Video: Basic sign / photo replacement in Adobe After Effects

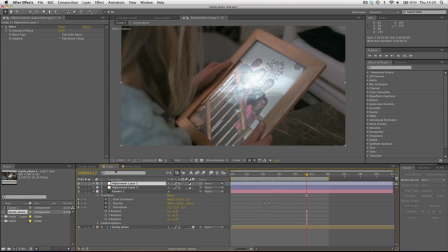[4:09]
I like to put it in, which makes no sense. So that, in a nutshell, is the basic idea of how I put this picture into here.
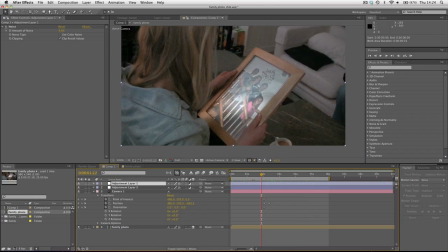[4:19]
You can see without the reflection, without the glinting over the top, it would not seem like it was there. It would look like an image had been stuck on it. The movement really sells the shot.
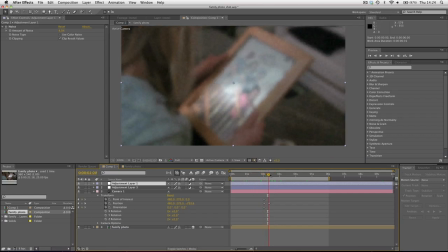[4:32]
It makes it look like you've spent ages motion tracking and trying to fit it in. People are saying, how are you getting it to line up so well?
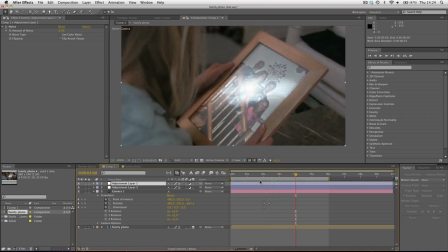[4:38]
Well, the bottom line is it doesn't line up so well.
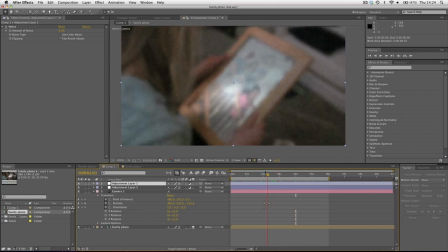[4:42]
Well, it does, but you didn't have to do anything. think you just animated this little wiggle thing going on. That's kind of it. I just wanted to go over how you can cheat stuff like this, how sometimes you don't need to spend ages motion tracking,
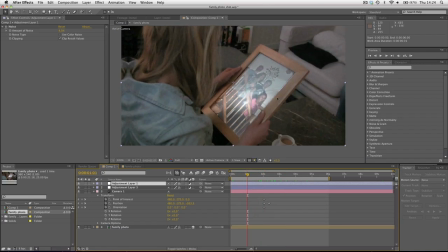[5:01]
and when you can get away with it, do it.
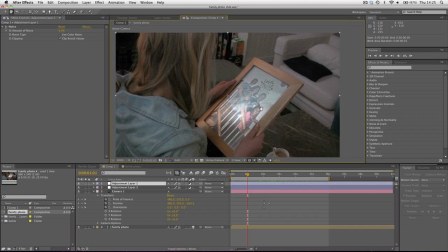[5:05]
Because there's no point in spending forever motion tracking a shot that doesn't need to be motion tracked. Obviously you could spend an extra minute perhaps animating her thumb, that would really sell the effect, but I didn't feel it was necessary for only like a 2-3 second shot.
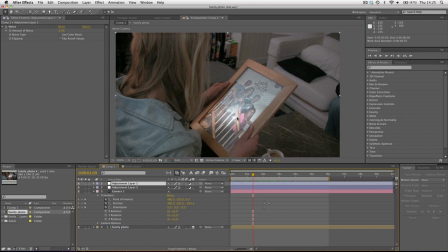[5:26]
But it was important to the storyline and I needed to get it in without the facilities to print. But obviously this works for stuff like sign replacement, in which case you won't be able to print at all,
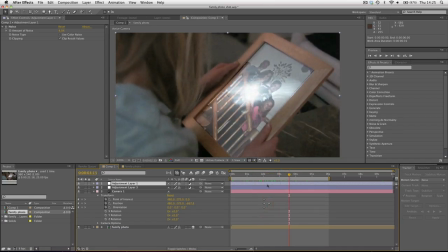[5:37]
because unless you have like an A0 printer, which some people you might, I don't know, save some money, do it on the computer. But yeah, thank you for watching, and I'll be back soon, I'm going to do some more visual effects breakdowns from my films,
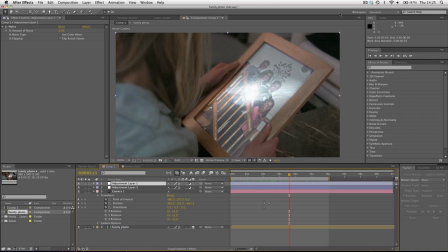[5:52]
and some more Cinema 4D, I know that was requested, so I'll be back soon, thank you for watching, rate, comment, subscribe, well you can't rate anymore, can you? You're going to like it, If you like it, like it. If you don't, then there's going to be problems.